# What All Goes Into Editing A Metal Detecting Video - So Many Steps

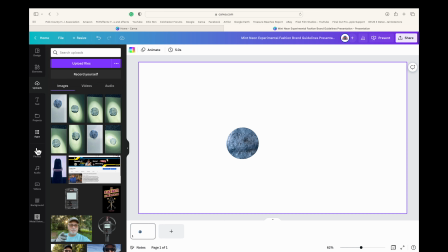8:31 As you can see, it's all removed, the background.
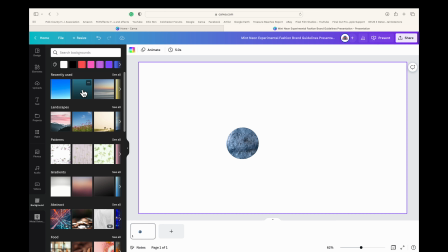8:34 So then looks like I'll probably try to pick a new background color.
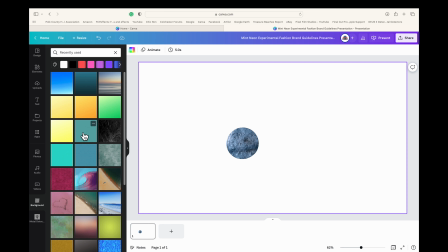8:40 And all this, guys, I know I'm going at warp speed. I don't expect you to learn this. I'm just giving you an idea of what I have to do.
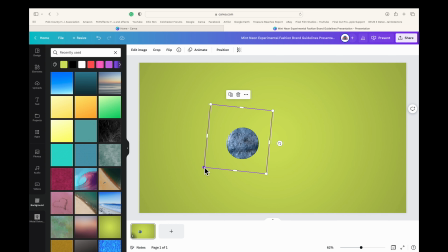8:47 I'll add in a new background, which is that lime green. Then I'm going to resize this, make it a lot bigger so you can see it. Move it around, figure out how I want to get it spaced out, and then add a title.
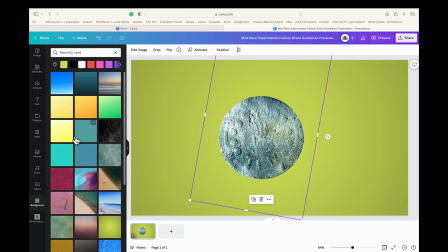9:03 So I didn't like that lime green. It just kind of clashed, so don't feel like you got to stick with it.
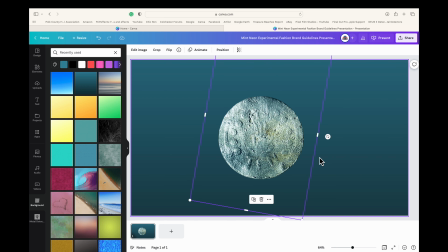9:08 I switched to a little darker color. I think that'll look best. Then I'm going to add the title and then export it.
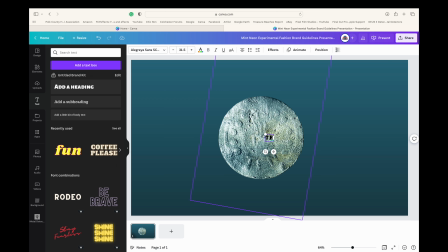9:17 And now it's going to go back into the program, but let me show you what the finished product looks like here. This is says 10, I think is what I'm trying to convey here. I see the word 10 at the bottom of that coin.
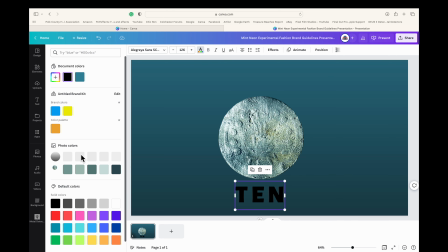9:33 And I'll probably add a voiceover on this as well on the finished product, so you can understand what I'm doing.
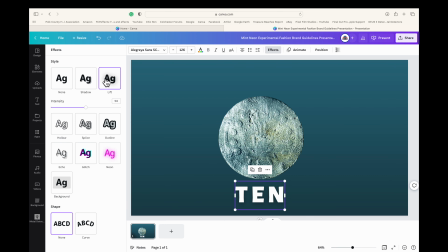9:41 But all this, just guys, what I'm trying to tell you, it's so much time.
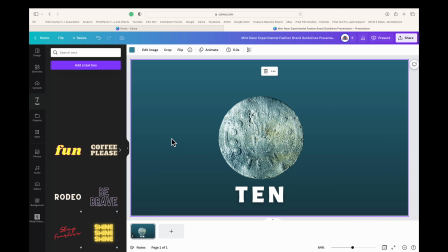9:46 You got to change the color, the font, decide what you want to do. Then again, you're going to export this when you're done, and it ends up in your final product.
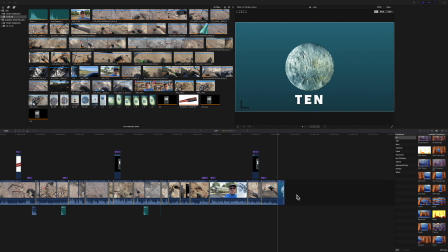9:58 So once I get it exported, I'm going to drop it back into my timeline. Then I've got to adjust the timing of it to make sure I've got the right amount.
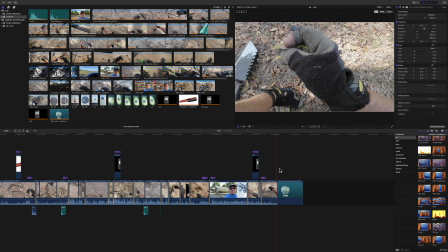10:08 I don't know, 5-10 minutes. depending on what I'm going to say on the voiceover.
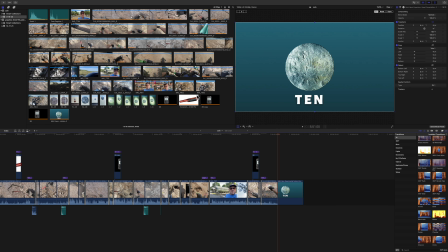10:13 But you can see I've dropped it back in there, and there it is right there. All that just for that one little, say, 5-second graphic. Takes a lot of time.
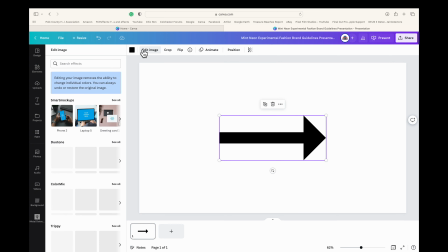10:27 Now, I'm still trying to draw your attention to that word 10 in the coin, and one way that I can do that is by creating an arrow.
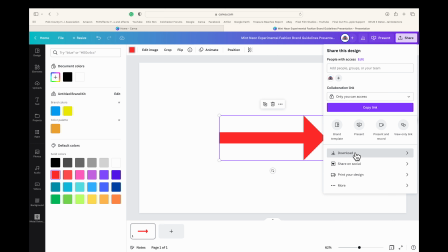10:36 So I've got go back to Canva, add that arrow there, download it, and bring it back into the project, resize it, and draw your attention to that word 10.
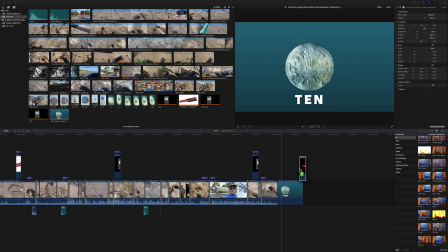10:49 Let me show you. Popped it back in. There's that red arrow. I'm going to put it above my timeline. That way I can adjust it, resize it, and point to that text in the coin that says 10.
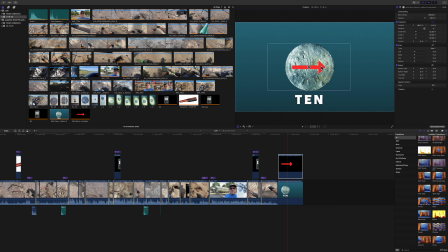11:08 All this just to get a little message across right there. Now the viewer can see what I'm talking about. Then they have the text below the coin to follow it up. I'm going to adjust the timing for the red arrow. Blah, blah, blah, blah, blah.
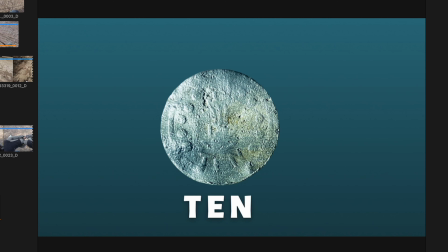11:27 There's just so much to do. I think you get the idea. Right there is the final results of that little, say, 6-second clip.
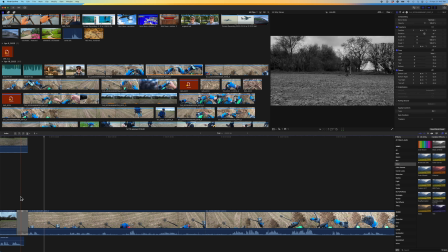11:39 All right, guys, this is pretty advanced right here, but I just want to give you a quick idea.
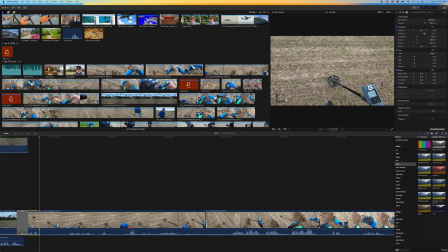11:44 I'm going to cut an audio clip out. Bottom left, you're going to see right there where I cut the timeline.
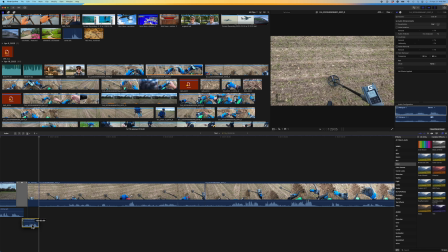11:52 And that little thing that I'm dragging around right there on the bottom, that's an audio bite. And it may be me just saying something that has got to do with that particular dig, but all that other in front of it is just dead space.
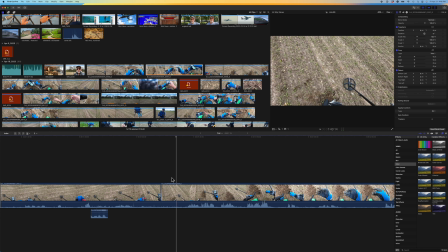12:08 It's just way too much time to drag on. And so a lot of times you can cut a sound bite, drag it and reposition it, and your video is still the same. You're still finding that object, but right there I reposition that little sound bite,
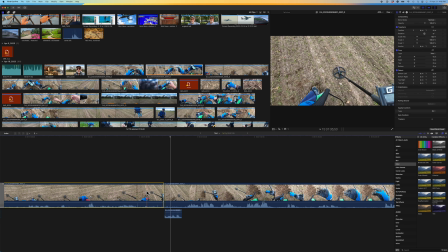12:29 and it just makes that clip so much more shorter, because again, you want to keep your videos, I try to keep them under 10 minutes.
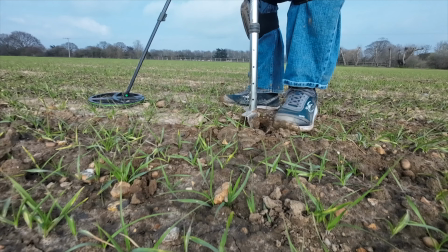12:37 Sometimes I creep up to 12, 13.